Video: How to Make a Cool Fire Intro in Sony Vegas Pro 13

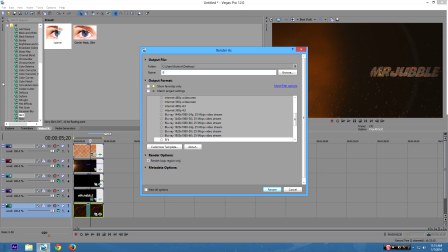[11:26]
untitled is good but you could title it uh base intro like so and just click render oh it's called the render it's called the loop region cool I'll just render that so I'm gonna and render
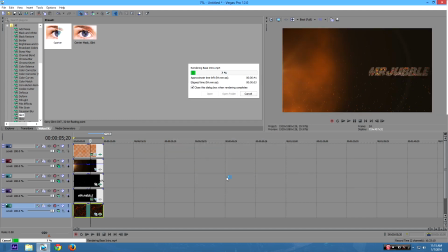[11:40]
yep I guess right now would be a pretty good time to plug in my gaming channel I've been working really hard on it I upload three videos a week Monday Wednesday and Friday the
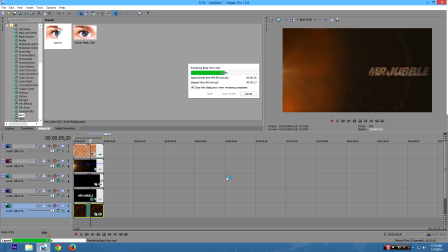[11:53]
link will be description to my channel and you're gonna see it again at the end of the video anyways you know check it out I don't think it's gonna be the cup of tea for everyone but it's not that bad so yeah that's pretty much it that's what to plug in and we're going to finish up this intro in like five seconds
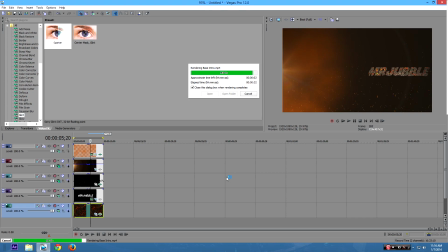[12:08]
as soon as this does as soon as this gets done rendering i had a lot of coffee which is why i sound odd or maybe i don't
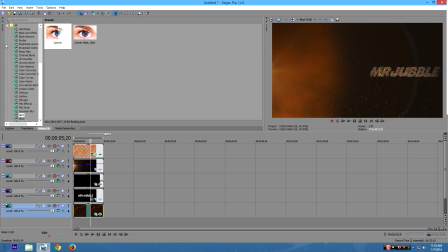[12:15]
know if i do or not anyways uh go to file and go to new to clear all this stuff out
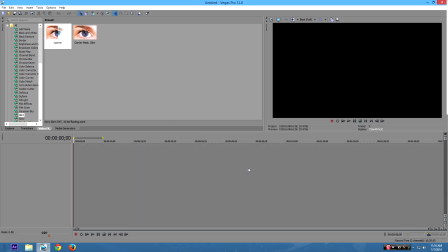[12:21]
save changes uh no yes now go back to wherever you rendered your video
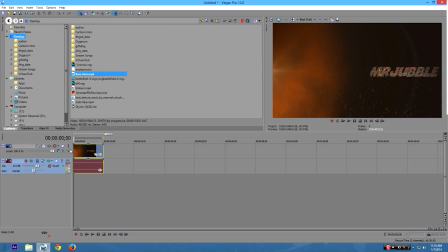[12:28]
base intro right here and drag that in as you can see this is our deal it's a five second 10 second intro and yeah so now right click on this right click on the video and go to pan cropped okay
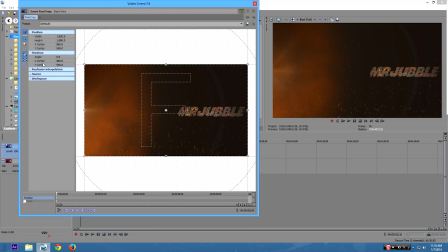[12:43]
once we're here we're gonna make sure these two are selected we're gonna zoom in I want to start from the bottom like so so you're gonna wait what
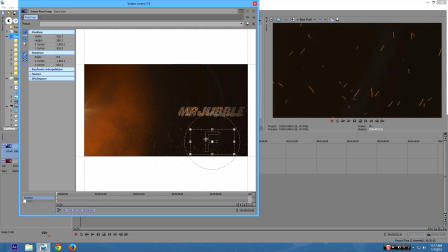[12:56]
you're doing now is basically you're adding camera shake to everything so we want to make it so I'm gonna give you rough idea how it's gonna going to be shaking over here it's going to move over here
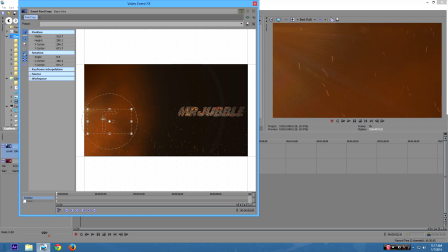[13:03]
it's going to get in between here and it's going to go up here all in the smoke and at the very end it's going to come up onto your text
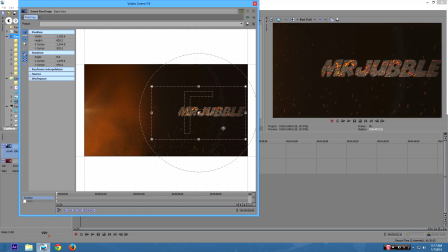[13:10]
and it's going to zoom out a little bit so the resolution doesn't look that bad like this it's going to zoom out more like this to get the whole view of the whole scene uh now my mr. double is a little bit too much to the right uh i
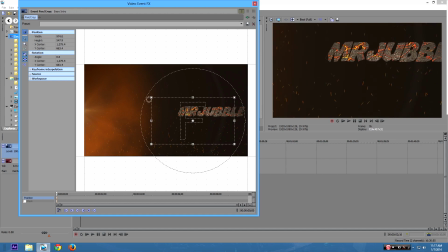[13:23]
messed up but that's okay uh so now let's get started with the camera shake shall we so zoom in make it real small about this side so only the embers are showing and i'll drag a little bit forward add camera shake add a little bit of tilt tilt always looks nice drag
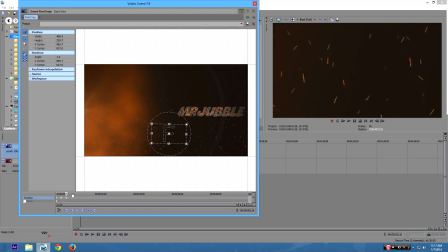[13:38]
a little bit forward now remember to go a little bit to the left drag a little bit more forward now you can make it zoom in and zoom out at the same time just don't make it go too big so go forward drag it over here just a little bit of freaking swivel action zoom in zoom
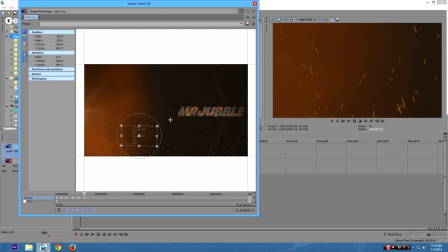[13:57]
out go forward bam a little bit of zoom in zoom out make you go a little bit over here you want to make sure that your camera is not stationary it needs to be moving a lot it makes the intro more active because you don't want a stationary intro stationary stationary
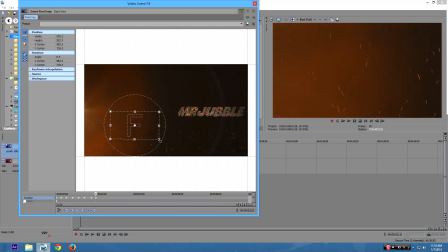[14:12]
intros are really boring anyways so zoom in zoom out you can zoom it zoom out a little bit more a little bit this camera shake a little bit tilt action go forward again we're gonna go over here zoom in like so bam
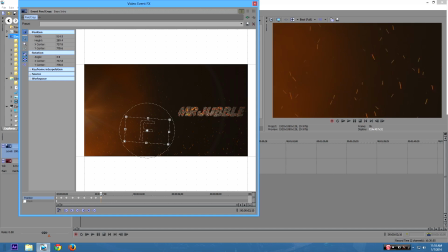[14:29]
okay we'll make it look as confusing as possible for the viewer the viewer needs to the viewer does not know what's freaking going on so that's what we need to we won't make them confused because all they hear is like a heavy drumming and some embers floating around I don't have the sound effects because I do not own the rights to sound effects and I can't just give them to you
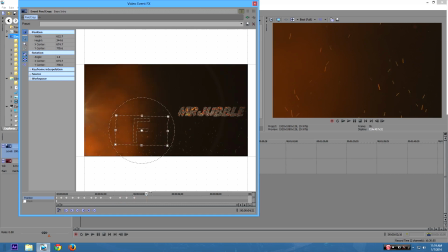[14:50]
but yeah so drag it a little forward just add a little bit of camera shake zoom in zoom out you probably notice that these keyframes are a lot apart that's okay we'll equal that out later there you go bam a
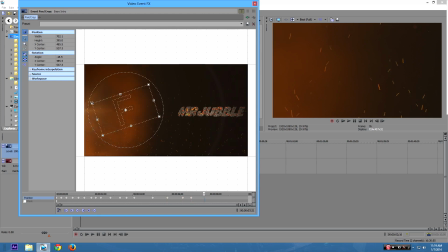[15:10]
little bit of this camera shake boom bam sorry guys but you know this is key framing key framing is probably the most boring part I've ever done in Sony Vegas, but you know, it's a necessary part.